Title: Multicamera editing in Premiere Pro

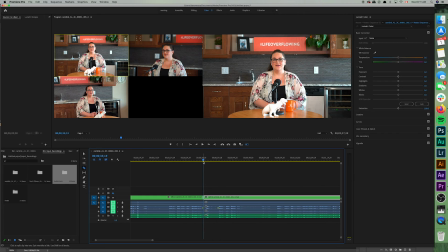So you see everything now has been cut. That's a good thing. We want that to happen. We'll come down here to the next marker I've already set up. We're going to shift and click and cut it all out. And then we grab our selection tool, or V on the keyboard.
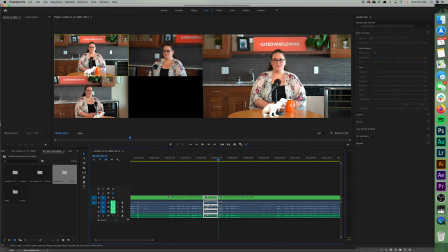We're going to highlight this part that we want to get rid of. You could just hit delete, but what'll happen is you're left with this big empty space.
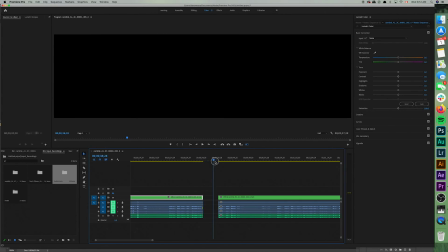And if you were to actually try to render this out, you would have black on your screen for those seconds.
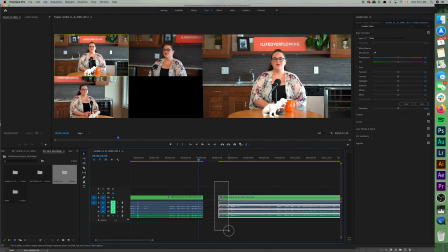And that's obviously not what you want. You could then highlight this and drag it over, but there's a much easier way to do it. We're going to undo that, that delete that we just made. We're going to select the part we want to get rid of.
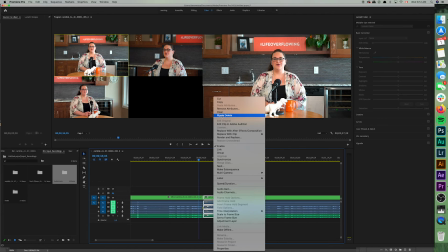Then we'll right click or control click and then go to ripple delete. Ripple delete gets rid of the selected clip.
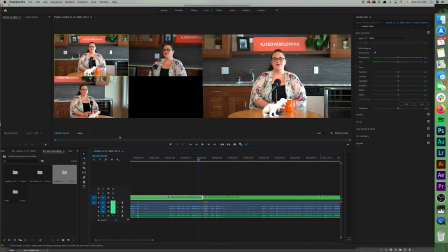And then everything that's later in the timeline automatically gets zipped up, so that there's no gaps at all. So now I think what you're going to see is that this will look, it'll look decent. Let's see.
Remember that church isn't a building.
Okay, so we got rid of her screw up, but you notice right here, there's a jump.
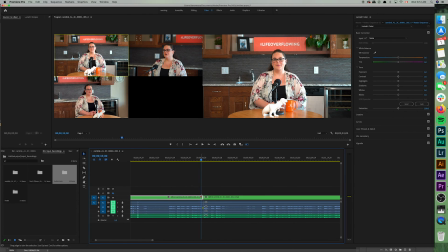You can tell that this is an ugly cut. So we can disguise that by using a separate camera angle.
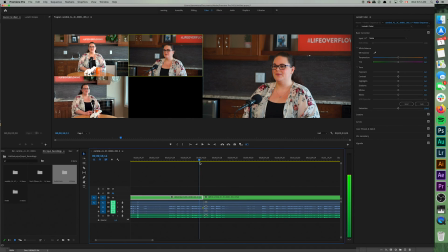This is going to be perfect. So watch her now.
Remember that church isn't a building, it's a people.
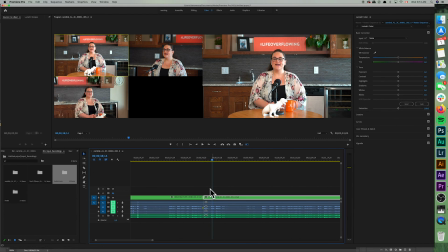Nice. You can't even tell that she screwed up there anymore. There's probably some more tweaking we can do with the audio.
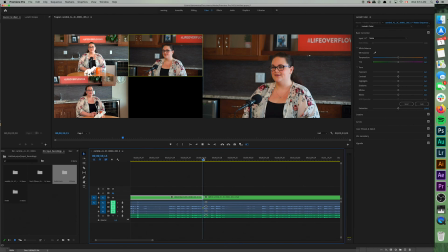You can hear it jump a little bit right there.
Remember that.
But that's okay. We can fix that really easily.
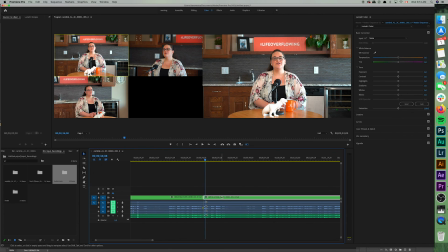And so you're seeing how using these multicam angles can hide these cuts that you have to make. So if somebody is, you know, they're giving a talk, if you're preaching and laying down the fire, and then you screw up 10 minutes into the sermon, you don't have to stop, go all the way back to the top and do it in a big long take.
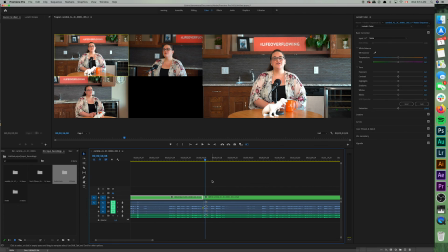You can, you know, pause, go back to the top of the last section or point that you were on, and then use the edits and the multicam angles so that nobody even knows that you screwed up. All right. Anyway, I hope this has been helpful to you. If you guys have questions about any of this, or I didn't explain something well enough, please feel free to drop a comment in there, and I'll do my best to answer you.